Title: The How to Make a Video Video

Hi, my name is Justin Rathbone and this is the how to make a video video. This video will be made up of six different segments each segment giving you more information on how to improve your videos.
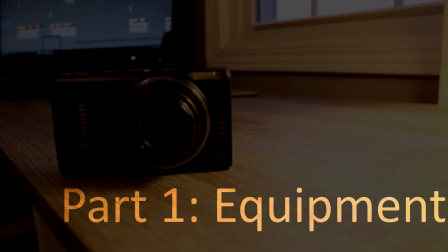(0:19)
So part one is the equipment. I've got a lot of tools that I use to make my videos tripods, microphones, and cameras. The most important one by far being the camera. You can make great videos just using a camera, no other tools.
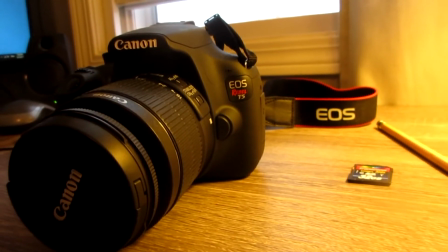(0:37)
I wouldn't recommend using a DSLR like I have. I would recommend starting off with a smartphone or a small camera if you know you're interested. And if you don't know if you're interested or not in filmmaking or videography, and I've started off with a smartphone. Most smartphone cameras are more capable than we think they are. And here are just a couple of examples of some footage actually shot on smartphones.
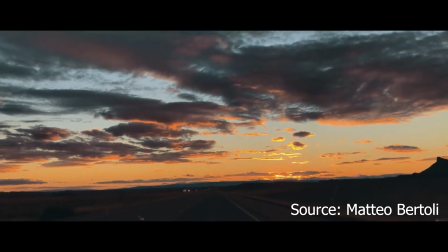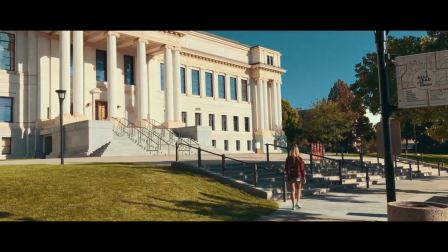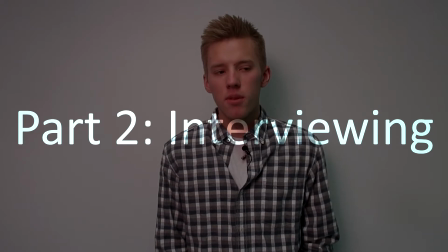Part 2 is interviewing. Depending on the type of video that you will be making, whether it be documentary, informative, or any other, there's lots of types of videos, the odds are you might have to do an interview. And interviews really help convey the subject's ideas and topics to the audience. One key thing to remember when doing interviews is to make sure you frame your subject inside of the frame. If you have the head if you their head is cut off or maybe they're a little bit to the side then it won't look as professional.
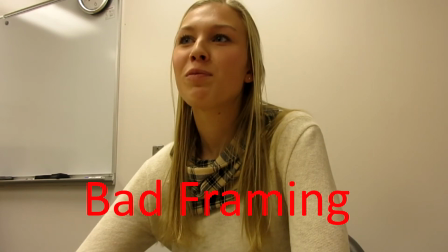(1:49)
Here's an example of bad framing. We can see the camera seems to be pointing upward and there's quite a lot of background distractions.
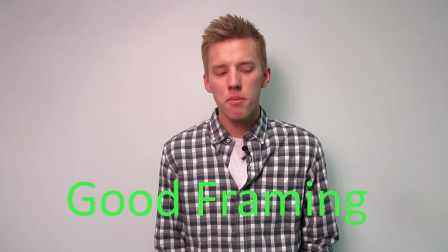(1:58)
Now here's an example of a good interview. We can see the subject is right in the center of the screen and their background is completely blank which means the viewer's attention is solely on the subject itself or himself.
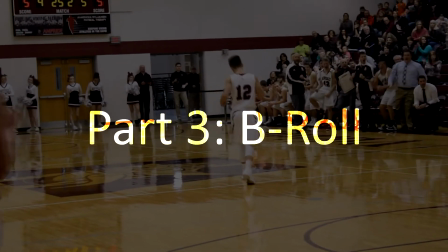(2:17)
Part 3 for this video is about B-roll. B-roll is used to overlay what the subject is saying in an interview or maybe just what they're saying in general.
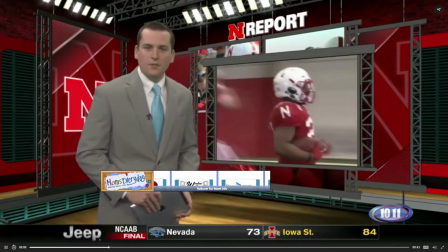(2:29)
A great example of B-roll that we see very common is the news.
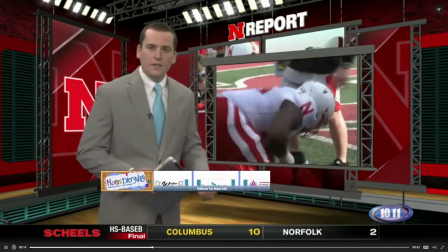(2:33)
The news they'll cover a story and then when they're talking about the story you'll see footage of say a car accident. You'll see pictures or video of the car accident. This helps the audience better visualize what is actually going on.
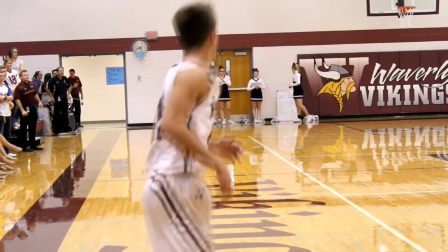(2:46)
B-roll can also be used to transition from topic to topic or possibly to change the mood of the video.
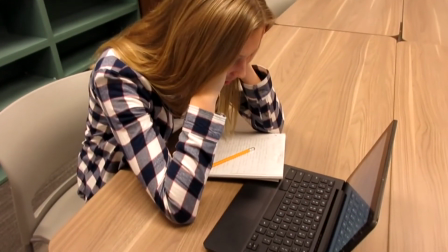(2:52)
Maybe it's going to be more inspiring or maybe it's gonna get more sad.
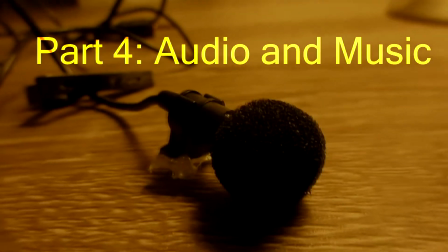(2:57)
Part four is music and audio and this is in my opinion the most underrated part of videography.
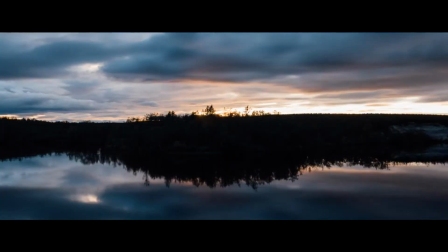(3:04)
You can have the best most beautiful shots in the world but if you do not line up your
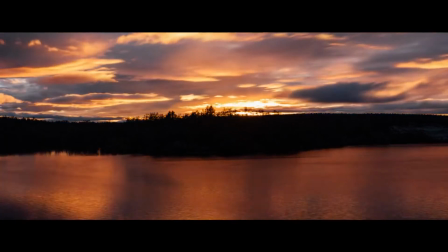(3:10)
shots with the song or your audio then the quality will be downgraded significantly. The first thing I do when I start off a video is I find a song because you can change up your video however you want in the post-production but once you have a song it's very very difficult to change it a tip for improving your audio is to buy a microphone now I've got this like seven dollar microphone I bought off of Amazon to do interviews and it's kind of already broken already now the difference between the microphone on the camera and this is pretty significant even for a cheap microphone like the one I have and here's an example of the difference between audio from just a standard camera and from audio from my microphone.
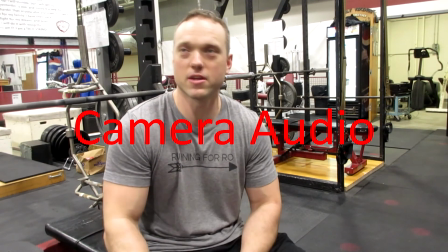(3:54) Weight, every single time, you're never going to beat it, there's always more weight.
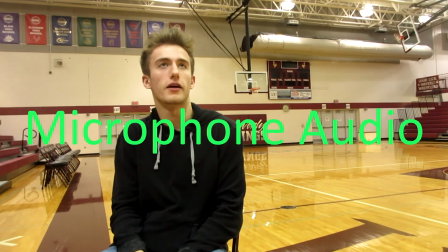(3:59) As a person I think it's developed a work ethic, a good work ethic for me because with sports you know I want to be successful.
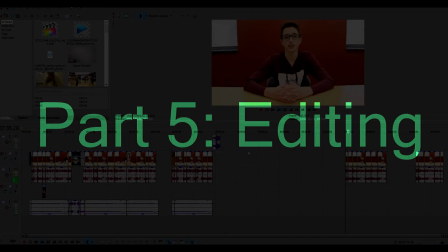(4:06)
Part 5 is about editing.